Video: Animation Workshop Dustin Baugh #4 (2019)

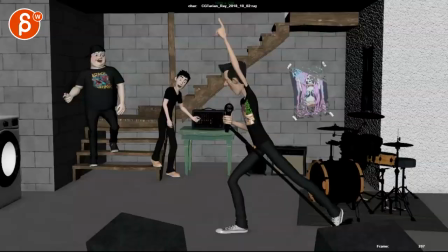Alrighty, let's play this in full here.
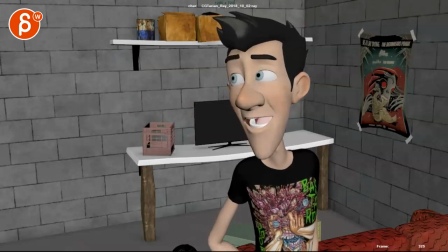Hey guys, I was just this never leaves this room.
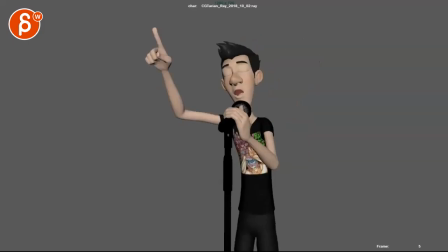All right.
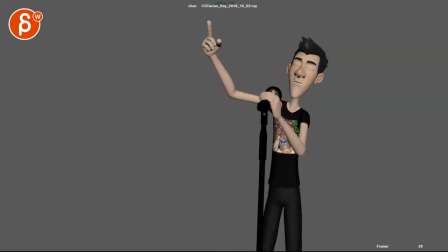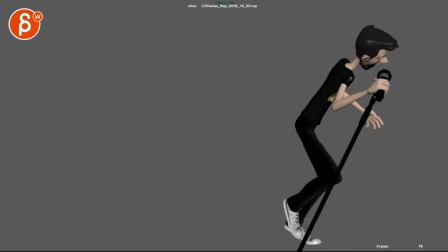I think this is much, much better. I really like your that transition of him, especially with that face, although he looks a bit bored.
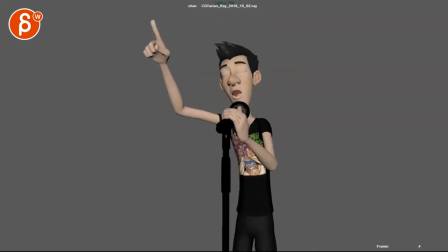Like, this is such a, I mean, I know he's not actually singing this,
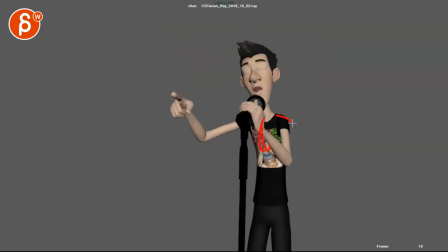but you might bring out the chest a bit more, shoulders back, maybe head up a bit, and maybe a bit more
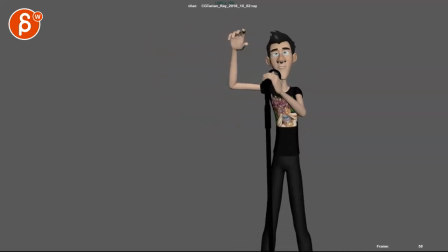strain in the face. I don't, personally, it's subjective, but it feels like just ever so slightly bored.
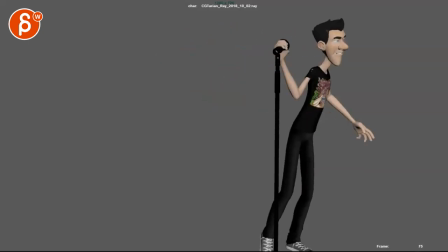But I do like the contrast of that face going into this, so you can get ready for this.
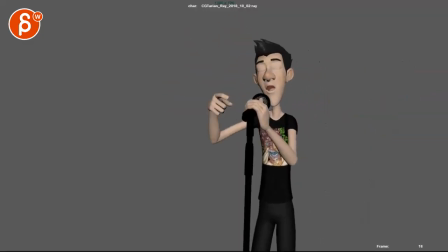I don't mind that. But I still wonder, it's totally up to you, acting-wise, if you want to push that moment potentially a bit more.
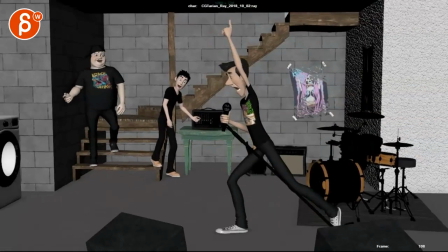But I think that transition, that works pretty well. I'm still curious. Let me know if you're going to do the whole thing with your the lights.
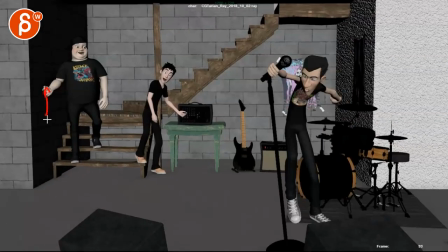And if you have maybe at this point, when that turns on, like that hand finishes that move with a clear panel and everything.
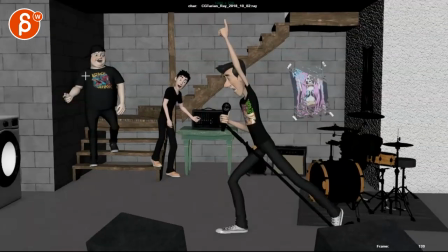You have a little bit of keep alive and they could blink a bit. Now, generally, here are my thoughts. This covers animation, but also look-wise and things.
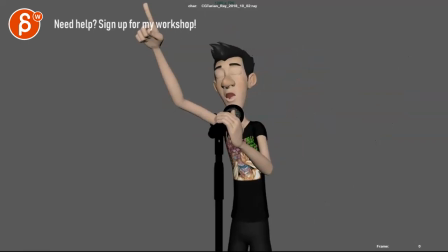And obviously, you can tweak whatever you want based on that, depending on what I'm saying here. So, watch out for this. This already, I'm going to turn this, leave this on a bit.
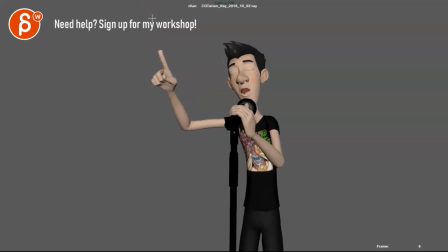As you go down, especially if I follow that finger, it's very, very straight line there, right? So, and then you get into a bit of an Ike hand, as it seems, where I see a lot of movement through here, but not that much in there.
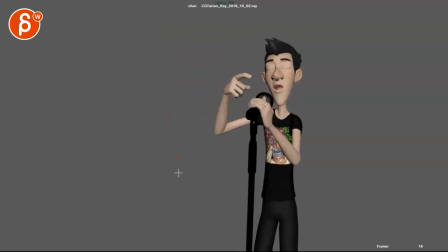Like, this movement doesn't influence the wrist enough, making this Ike, even this is a bit straight. I mean, you have a bit of an arc there, definitely here, which is good. But then watch out, you have a bit of a harsh stop in terms of your spacing here.
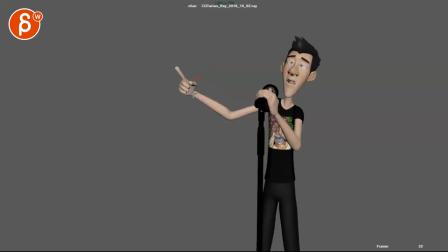I mean, just go like this here. And then you have your wrist here, then you have your wrist here. And it's here, and boom, it's even up there. I'm exaggerating a bit, but it has a bit of a harsh change there, where I would look at you refining your arcs a bit more.
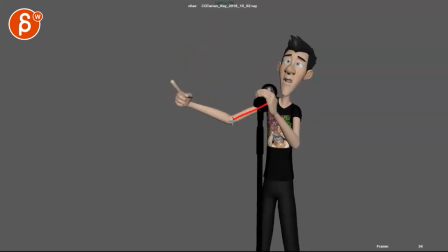And then watch out, it's like a mechanical thing of, as your arm goes up, your upper arm moves, and then boom, and then it stops. And then it's purely just this, where it starts to feel a bit mechanical, where only the elbow moves, but not really the upper arm.
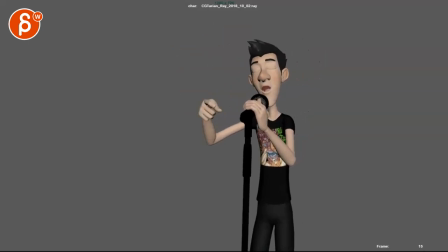And then let me go back here. It's hidden by the mic. Just make sure that your shoulder is also involved.
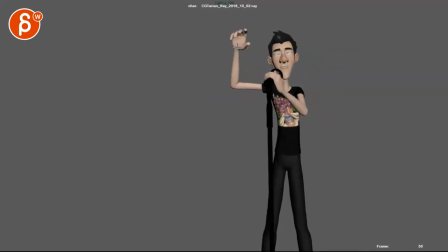But it's basically, like, as a whole, I have a feeling. Also here, there's a slight moment of your arm almost staying put. It's not too bad, but especially here. Here it locks again a bit, and then only the wrist moves, or moves more.
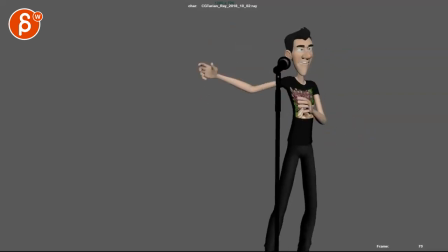It feels a bit weird. And then here's another one in terms of your arcs. Turn this off here. So if your hand is here, here, here, whoa, and then this happens.
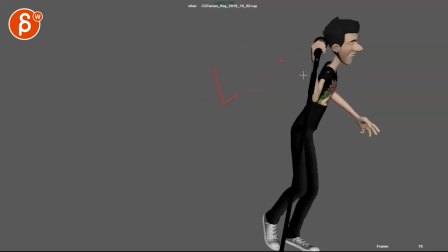So you can see that crazy change there, where you really have to work a bit more on your arcs, even if it's just, you know, from here, then to here, and maybe here, and then here,
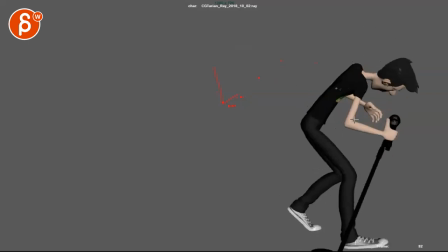even if just a little bit. But you want to work on that.
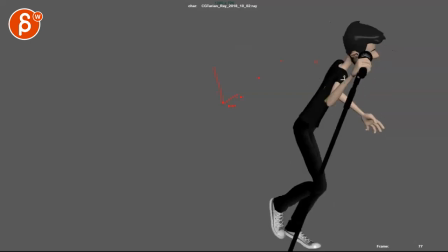And it's the same thing here, when you have such a big visual change in that path,
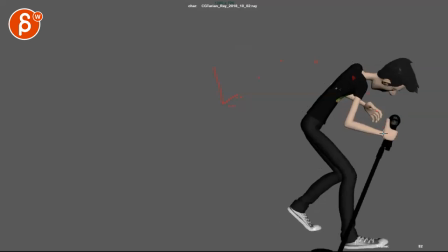when that wrist goes down in an arc, and then you have a bit of an ease in, and then boom, and then we're just staying put on that line there. And then you suddenly come back. So again, this could be a bit more fluid in terms of your arcs.
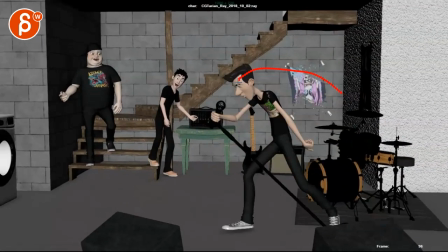Same thing here, you're starting a really big move this way, and then goes pretty straight down, and then over here.
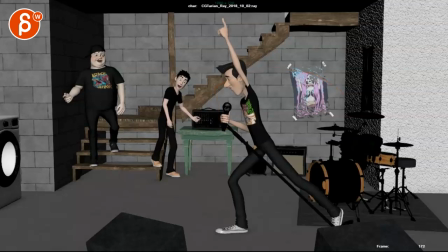And I think that's throughout your movements here.
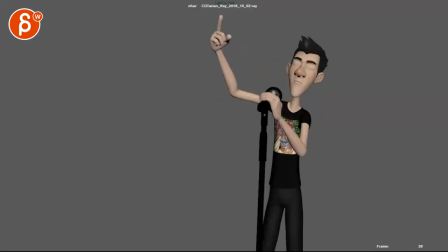We're not going to frame through the whole thing. This will be like a bit longer, but I think I just want you to take a look at this and really comb through
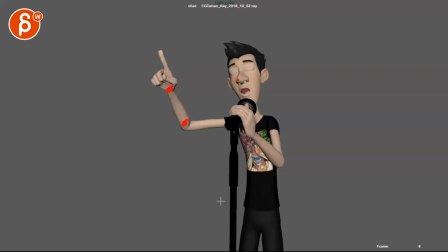wrists and elbows and nose arcs and just everything that moves,
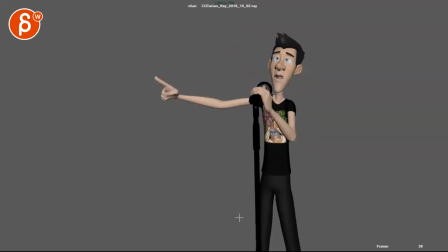where you can, could you do a bit more with your arcs, soften them a bit and have them less flat.
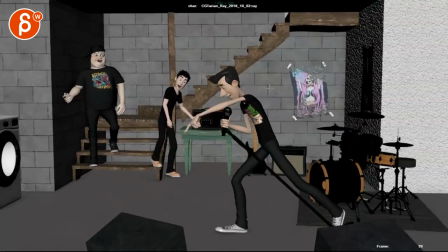I think that's going to give you a bit more fluidity, and you can see this even in his nose. And we'll do it one more.
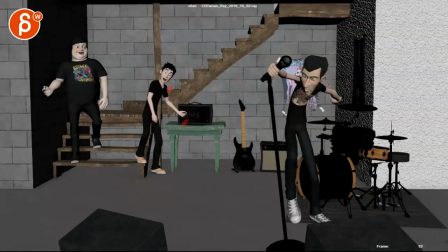If you track his nose here, moves over there. I'm a bit messy at the beginning, but I'm tracking the nose tip.
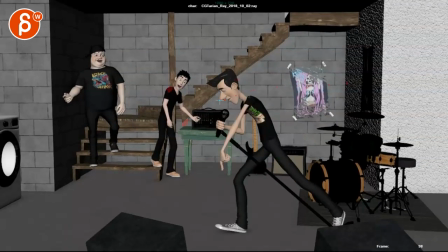Goes over there. And then we stop, and then whoa, and then we suddenly go up.
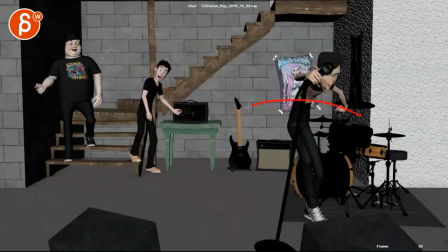And especially with so much momentum, where you have turn this off, where you have so much body movement that boom, that suddenly stops.
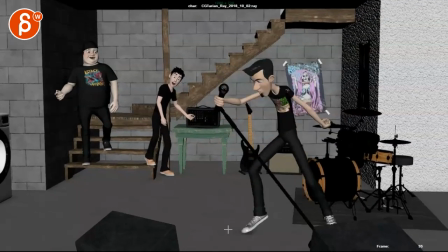And it's, and I know that this leg is here and pushing against it,
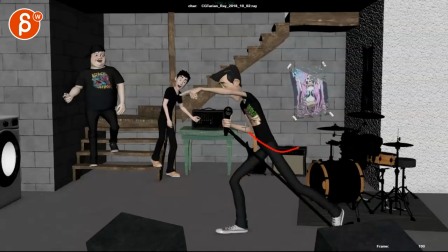but it still feels like you can just go a bit more with that overshoot and come back a bit. And you have this a bit here and you go up and it goes down a bit. I like that. I'll keep alive there, but I would just kind of push this a bit more based on your arcs.
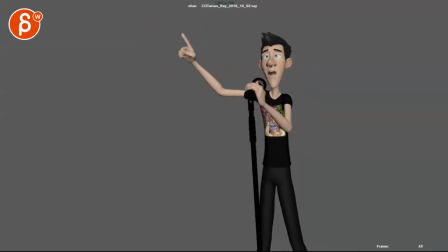Just watch out for that. But mainly, and I know he's not singing, but
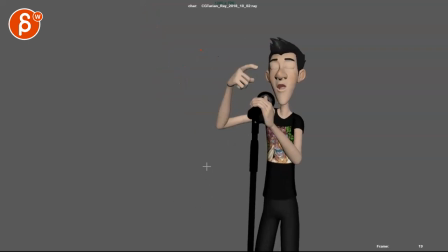I think to kind of push the idea a bit, again, I would, like, he feels very relaxed in his posture, where again, I would push out the chest a bit more and just imagine pushing the pose more, where it really feels like he is yelling that note there.
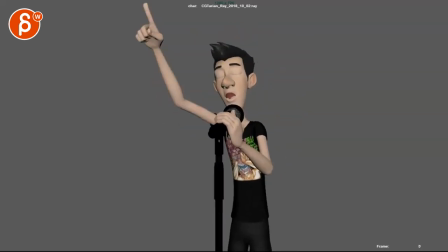This timing wise is a bit even going down, so you can even do a bit of a, like, imagine a bit slower, then speed up with a bit of a bigger arc.
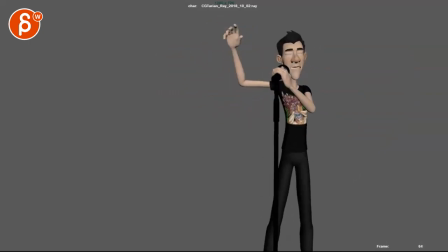And even this is such a big accent in the voice. Maybe it could be him doing something, maybe a little flourish with his arm. The head could go up a bit, just a bit of anticipation to that.
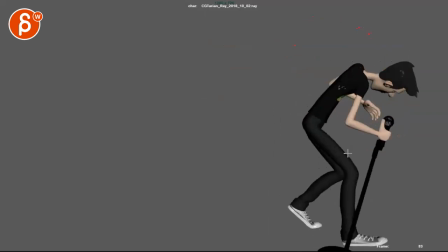And then for this, you know, he goes down, it could be following that a bit more into something like this.
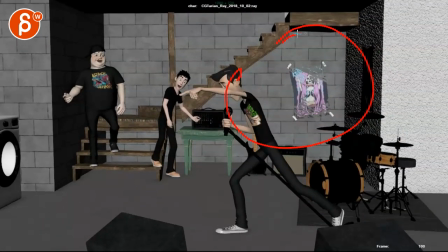Or he might even go into something like that. Or might even be a bit more exaggerated to something like this.
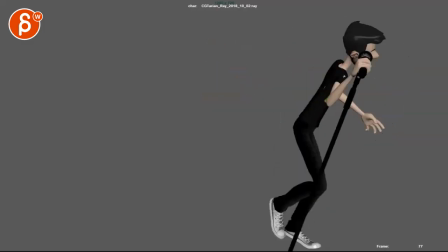You can just kind of track your arcs and kind of push out a bit more, that moment a bit more. And then here he goes.
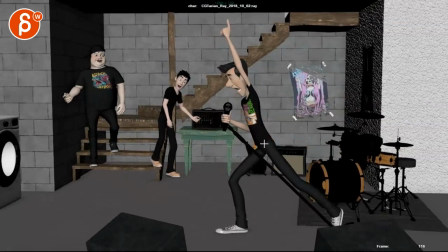And I think as that voice goes up, I will bring up his root. So he goes, ah. So the root is almost mimicking the tone of voice. Where he goes, ah. And then as you do this, and it deflates. You can mimic that in the body.
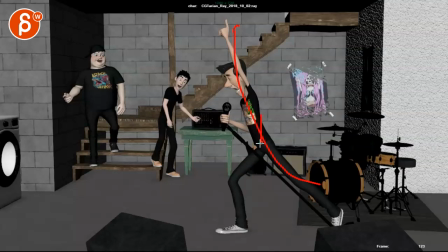So he goes up, up, up and sings, and the root comes back down, shoulder comes back down, arm starts to relax. Everything just kind of starts to relax and deflate in the body, just like his voice.
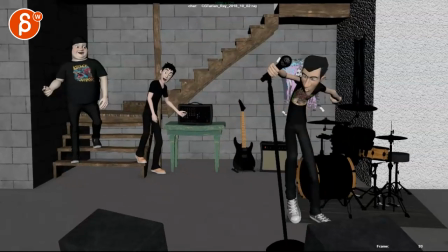And I wonder, because the voice goes down,
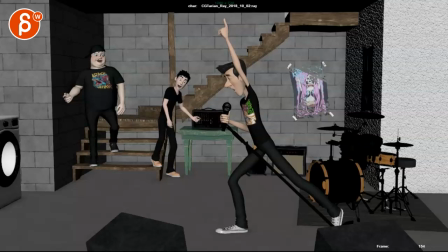doing this, that you might open your eyes earlier. He holds that pose, but he looks and has maybe eye darts, which you might not notice, it's a bit too small, but something where you can, and then you can, and then do the turn.
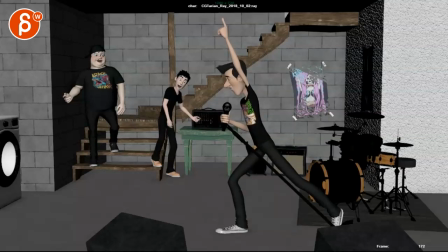So it feels like we're, I don't see an eye opening at all, to be honest here. So I think you could try just open the eye a bit sooner and then do the turn.
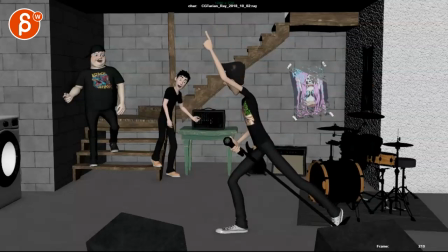And then watch out. And then it gets a bit to pose where your things, even though it's offset with one arm and the other, I see a lot of movement through here. And this goes down and then kind of stops, but then nothing happens.